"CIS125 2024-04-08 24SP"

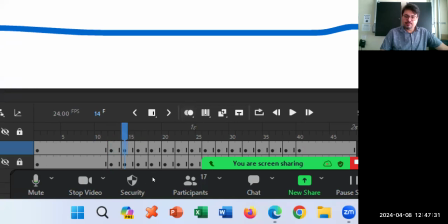Wherever there's a keyframe, there's a change. Now here's the part where without making any more drawings, here's how we can speed it up.
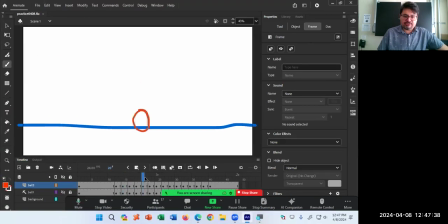I think the part where it deforms as it hits the ground is too slow. You know, these frames right here are too slow. We have too many frames, right? More frames is more time, slower.
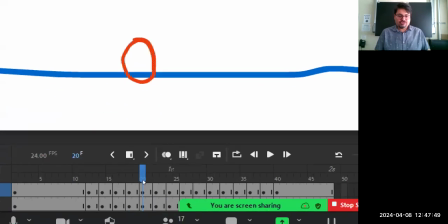We have too many frames. In my case, frame 22, 23, 24, 25, 26, 27, maybe 28. So this little group right here is too slow. We have two frames at a time. To speed it up, well, let's not put two frames.
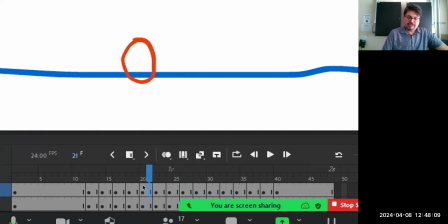Let's put one frame. We have two frames that are this drawing here, two frames that are this drawing or this pose here, two drawings for this pose, two drawings for this pose. I'm going to remove. This is Shift F5.
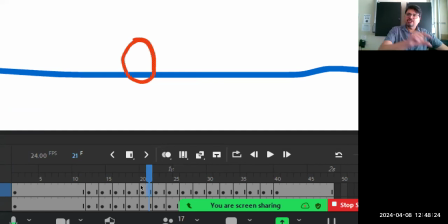Remember, F5, add more time. Shift F5, remove time or frames.
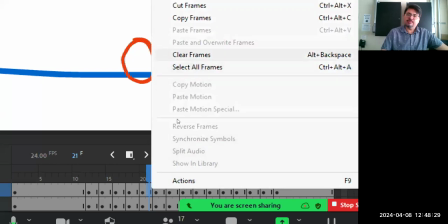Or right click, remove frame. Not clear frame, that's something else. Remove frame, Shift F5.
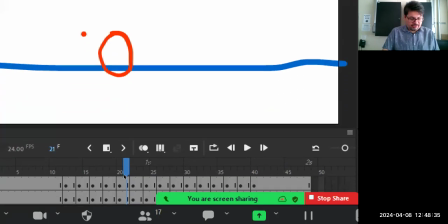So instead of right here, there are all of these frames that remove the extra frames so that it looks something like that. Less frames, less time, faster movement.
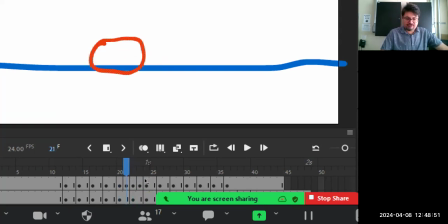So the squash part right here is going to now be faster, twice as fast, technically. There were two frames at a time. Now there's only one frame at a time, twice as fast. And then, of course, at the end over here, well,
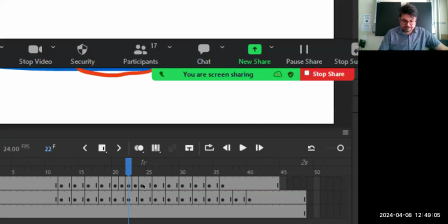because I removed frames over here, I no longer have frames at the end here. So after the animation happens, it'll disappear. So obviously, we need to fill frames here, F5. go to that final frame there, F5, so that it doesn't disappear.
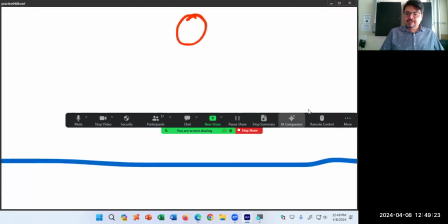Now when I test it, the squash part, a little faster.
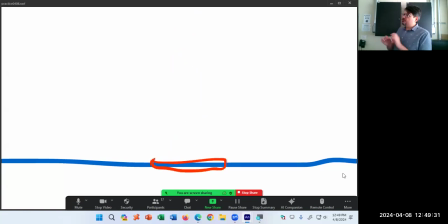Obviously we can't go less than one frame. Now we would have to tweak the individual drawings, but for a starting point, that's fine. Instead of everything mechanically being two frames, two frames, two frames, two frames, okay, this part that is faster, less frames.
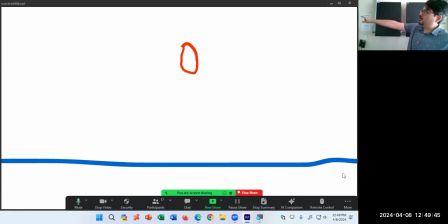If I want to slow something down, let's say I want it to be slower as it's reaching the top. That's how gravity works on the planet Earth, that when something bounces and comes back, it doesn't, depending on the material, it doesn't come back to the very top at the same speed. It slightly slows down to the top, comes down.
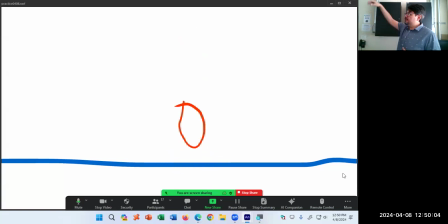As it loses energy, kinetic energy, things slowly stop bouncing. So if I want to slow it down as it's coming up, more frames.
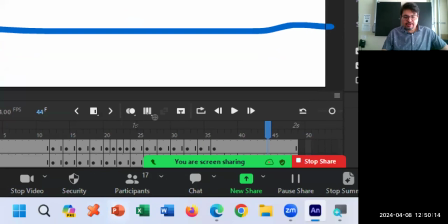So let's say we're at the part where now it's going up
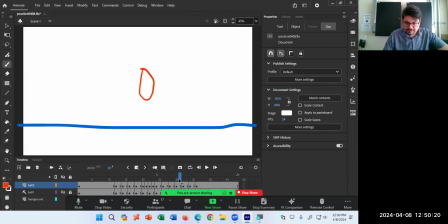and nearing the top, these final frames over here maybe, as it's nearing the top, I need more time. So instead of
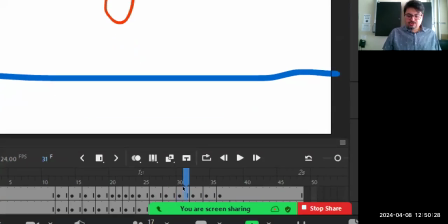two frames of a pose, how about three frames of a pose, F5, three frames, three frames.
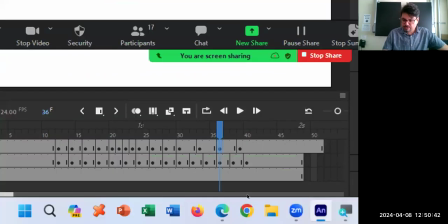I've got too many frames at the end there, so either I remove those extra ones or add more at the end here, whatever, as long as they match up. So normal amount of speed, two frames, fast speed, one frame, slower speed, three frames.
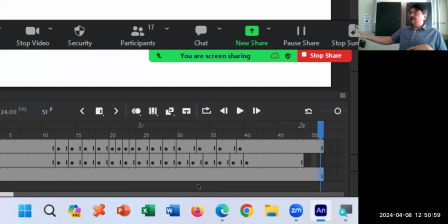It's not always the case that this is the simple answer, but this is a simple answer as a starting point. Two frames, normal speed, one frame, fast speed, three frames, slow speed.
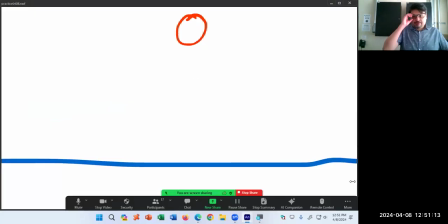What I'm getting at, it's very subtle, maybe too subtle. Maybe I'll add one more frame on the slow or two more frames or whatever. This is again, the part about, yes, there is a scientific formula. It's too early to talk about that. You can do it now by how it feels. It still doesn't quite feel quite right.
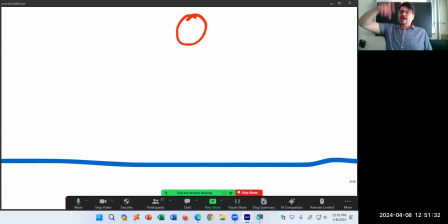I want it even slower as it goes to the top. It's losing energy even more, so slower.